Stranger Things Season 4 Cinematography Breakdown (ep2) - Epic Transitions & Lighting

Hey guys, welcome to another episode of the Stranger Things Season 4 Cinematography and Filmmaking Breakdown. Before we get started, I just want to shout out to a guy who commented on my last video, Rick Post, I believe it is, letting me know that the main cinematographer on Season 4, which is what we're looking at, was a guy called Caleb Hayman. In my last video, I talked about 3 other cinematographers, the main one of which was Tim Ives, who established the Stranger Things look and style of the show. But yeah, so thanks to Rick for that. Without further ado, let's get into the breakdown of episode 2.
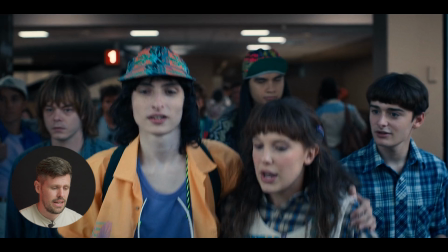(0:44)
So the first thing I want to point out is the blocking of the actors. Notice how our 2 main characters who we're focusing on right now are sort of very symmetrical in center of frame.
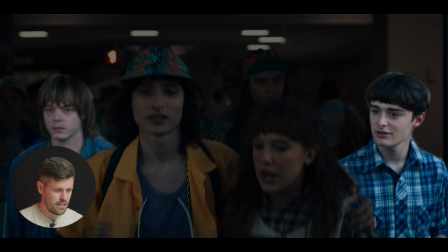(0:55)
And then outside of that, we have another 2 characters, and in between their headspace,
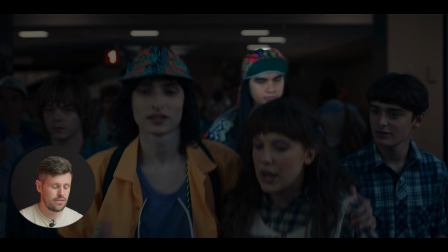(1:00)
sort of in the middle of the frame at the background, we have another one of our characters. So all our characters are able to be seen in these sort of medium shots.
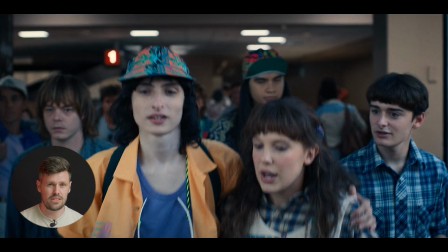(1:09)
Also, another thing I want to point out is the distance between the camera and subject are always the same. And the camera here, eye line, is sort of in between both our characters here. I'd probably say more on Mike's eye line in terms of height-wise.
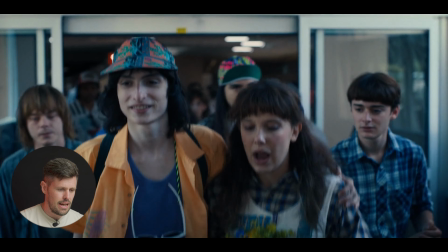(1:22)
And then we drop down a little bit and we sort of tilt up a little bit here.
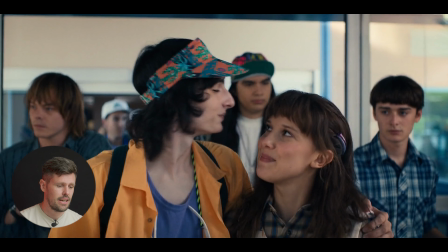(1:27)
Another thing I want to point out is an editing technique. Editors will do a lot of the time is where they cut on action. So Mike here is about to kiss Elle just on the forehead, and as he does, they choose that to cut from this sort of medium shot to a medium wide, and cut on the action.
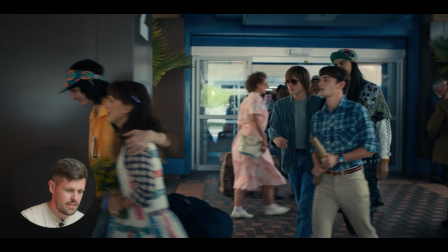(1:45)
And again, I'll pause it here as well. If we look into the center of that door, you can see the reflections of this woman here and Elle, and right in that gap, that's where our cameraman should be standing. So I'm taking it that they've used CGI to remove these kind of things.
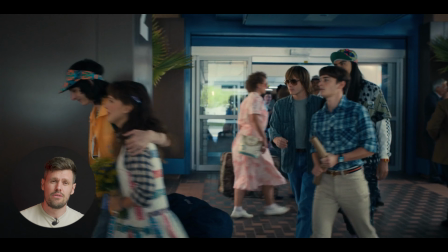(2:01)
There's actually quite a lot of things within this episode as well where reflections are quite prominent in sunglasses and bits and pieces, and I would have thought they would have had to use some sort of CGI to remove the cameraman.
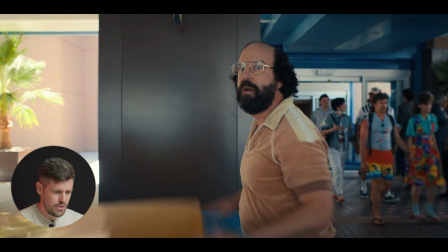(2:13)
Here's the transition I want to talk about. So we pull back, and then we center frame on our new character, do a slight push in, and now we've changed story to his.
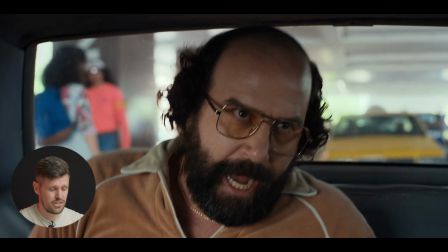(2:21)
I'm going to point out one thing here, which is the sound design of this show is they've leveled up on the sound design 100%.
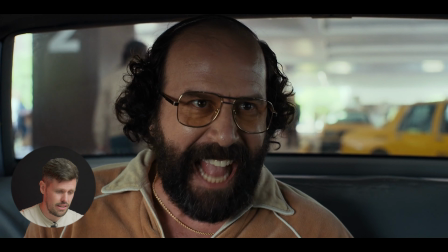(2:28)
As the guy pushes the buttons for the bear,
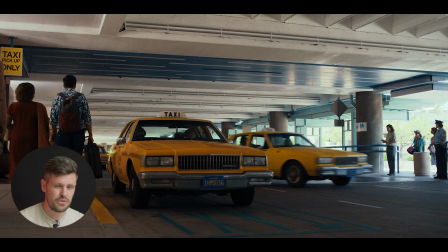(2:33)
the sound is obviously not realistic in any way, but it just gives you that impact of the urgency of Murray's character trying to get somewhere. And then another thing here, we're talking about transitions mostly in this episode because there's a lot of transitions and how they just flow. That really helps the edit of this episode flow. We're focused on this car and it moves left to right.
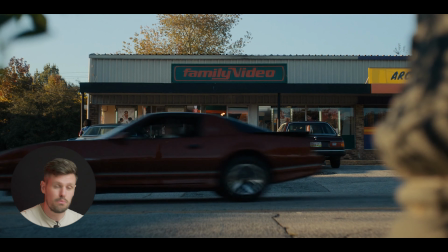(2:53)
Now we cut and we're on another car moving from left to right, and it flows into the next scene.
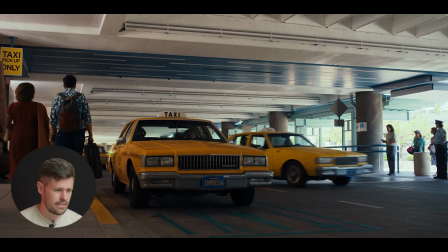(2:59)
Different characters now. 2 things that make this kind of edit and this bit of filmmaking work really well is, one, the movement is the same. So we have a movement of an object from left to right, and then when we cut, another object is moving from left to right, and then also the object is the same thing.
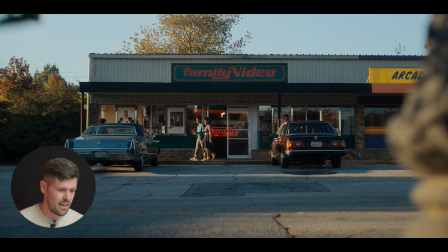(3:16)
So the first shot is the taxi, and then the next shot is just a public car, so the movement's the same and the object is the same as well. And there's a lot of this that we'll come across in this episode because they do it quite often. But yeah, let's move on to the next shot.
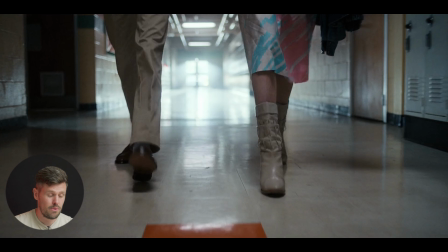(3:31)
Okay, so in this next sequence we're going to look at, it's really about a transition that really stood out to me in this episode. So yeah, I just want to get into this one quickly. Lighting wise, we've probably got a really powerful light right behind those doors, hard light as well, so there's probably no diffusion on that.
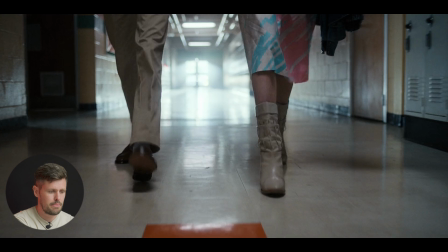(3:47)
That's going to be up and pointing down slightly, a bit of haze in there. That's how we're creating those beams.
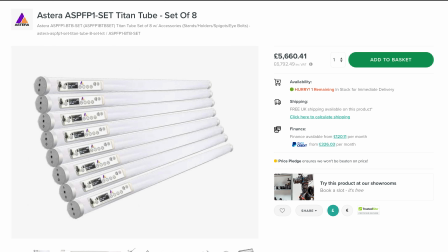(3:52)
And then on the ceilings, we have probably like an Astera tube or Titan sort of tube, which look like very practical lighting anyway.
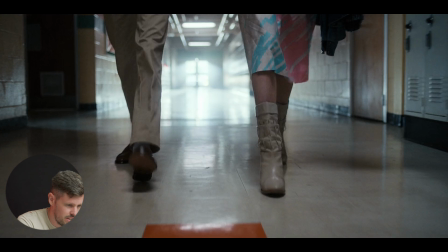(4:00)
But there's a bunch of those on the ceiling, all to very similar color temperature to the light outside anyway, daylight balance maybe. Then camera wise, we're starting on the floor on their feet, and then we're tilting the camera up.